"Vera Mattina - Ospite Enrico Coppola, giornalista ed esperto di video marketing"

Magari il viso è più scuro e lo sfondo magari è un muro bianco e allora basterebbe una gelatina di 5 euro per colorarlo con una lampada e magari cambiarlo, non so, a seconda della trasmissione che si collega con noi. Parlo di, non so, i virologi adesso hanno avuto, no? Ampia visibilità. Bisognerebbe formare tutti, tutti non ci riusciremo, però la cosa bella è che la formazione su YouTube è gratuita. Ci sono tanti corsi in vendita, ma ci sono tanti e tantissimi contenuti gratuiti. Vogliamo vedere qualche servizio realizzato attraverso questo particolare strumento, ovvero lo smartphone. Abbiamo realizzato anche delle macchie, con le immagini che abbiamo trovato su YouTube, di un rifugio che avete realizzato attraverso dei fondi. documentato e raccontato evidentemente. Questo sull'isola di Tenerife, molto volentieri,
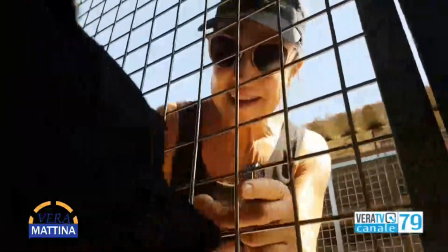8:27 il rifugio si chiama K9 e abbiamo realizzato una serata per una raccolta fondi,
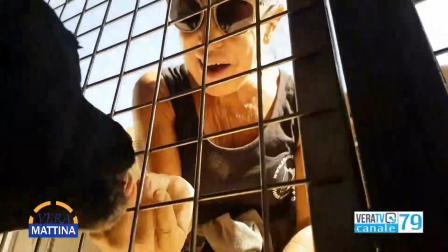8:36 questo è il video di apertura della serata, poi all'interno c'erano cantanti,
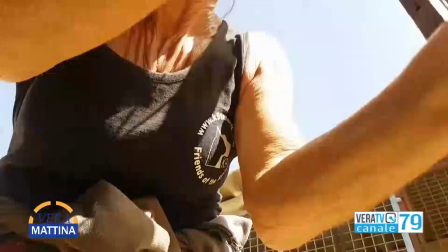8:43 comici. chiaramente è tutto realizzato con lo smartphone tutto con lo smartphone,
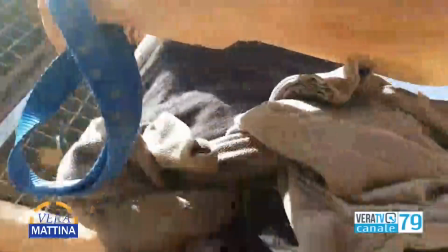8:48 sia qui, io credo sia bellissima questa soggettiva del cane è voluta evidentemente,
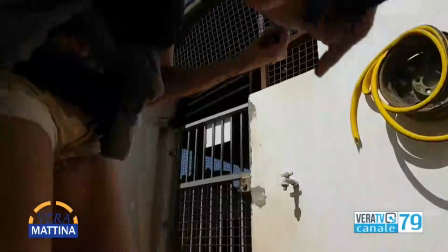8:54 non è un'inquadratura dal basso verso l'alto causuale ma è per far vedere la prospettiva di sguardo del cane esattamente,
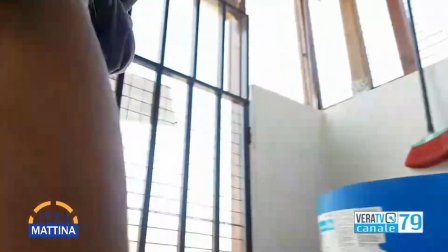9:01 qui ho voluto simulare proprio gli occhi del cane e lei mi ha messo il guinzaglio al polso, praticamente mi tirava come se fosse un cane
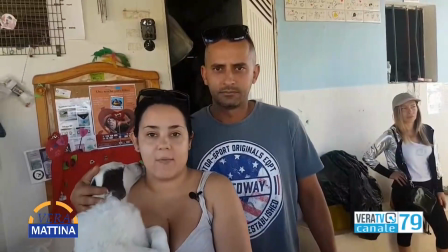9:11 Tutto il montaggio è stato fatto su smartphone, quindi tutto quello che facciamo passa unicamente per lo smartphone Non
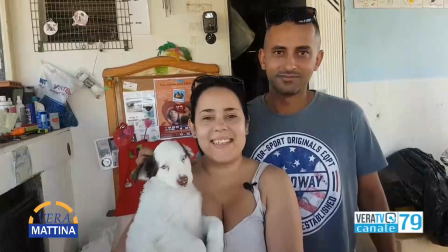9:19 ha bisogno né di un computer né di strumenti professionali Ecco, c'è un altro video realizzato e questa volta la sfida è stata ancora maggiore Perché ci si trovava in un ambiente ad alta tecnologia,
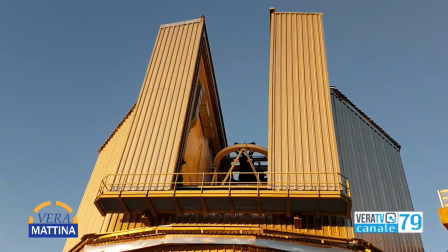9:34 immagino, come il telescopio nazionale evidentemente bellissime, suggestive questa è l'isola di La Palma
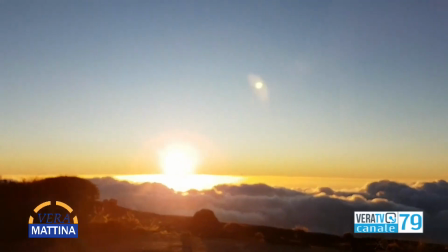9:43 ultimamente nota per l'eruzione del vulcano dove Gianni
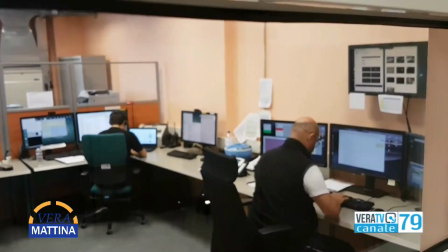9:49 Mainella un caro amico italiano che in realtà vive a Tenerife però lavora
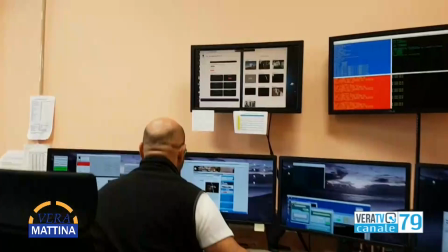9:54 qui nel telescopio ce l'ha mostrato in tutti i suoi
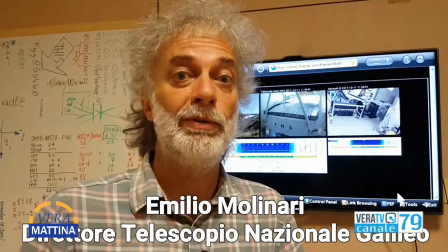9:58 aspetti e lì è stata la cosa bellissima perché c'è questo specchio enorme
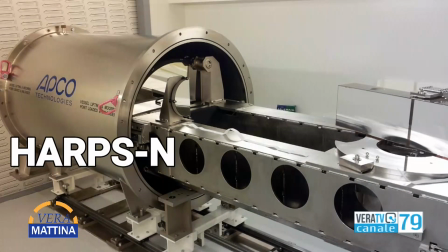10:05 che sta a una distanza ad un'altezza abbastanza proibitiva.
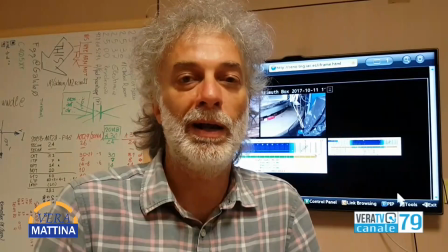10:11 Lì semplicemente con un bastone da selfie e alzando quindi senza nessun strumento particolare semplicemente il braccio
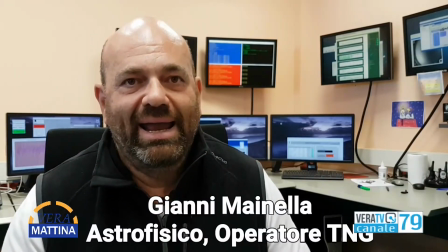10:20 e un bastone da selfie sono riuscito a fare inquadrature che altrimenti con una telecamera professionale sarebbe stata più complicata,
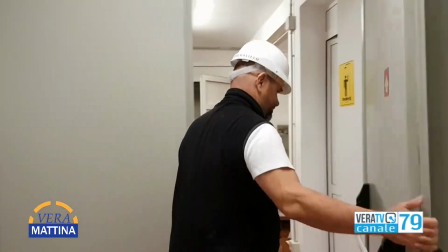10:28 venivano decisamente meglio, ma per riuscire a fare qualche secondo lo smartphone è stato più che sufficiente.
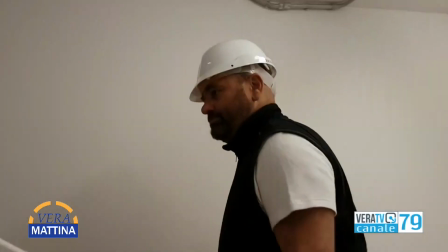10:38 Dicevamo, smartphone come strumento anche di denuncia sociale, citavo qualche fatto che abbiamo vissuto nella nostra storia recente,
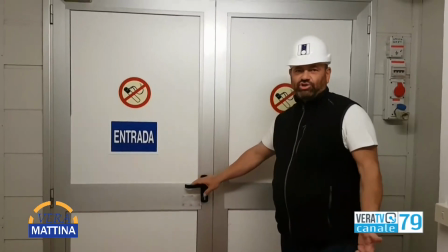10:46 i limiti in tutto questo, cioè quando lei prima diceva è uno strumento sicuramente democratico perché dà l'opportunità a tutti di raccontare un qualcosa,
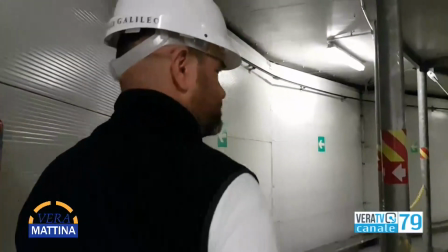10:55 ma sappiamo benissimo che questa professione è soggetta anche, come dire, giustamente a un suo rigore, a una sua dentologia.
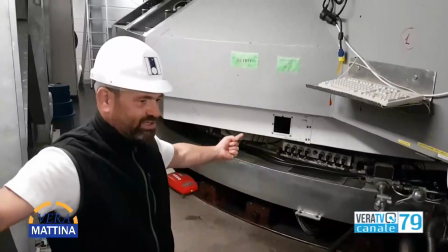11:04 Bisogna formare le persone anche su questo. Certo, il discorso privacy è importantissimo e chiaramente farlo comprendere bene a tutti non è un obiettivo facile.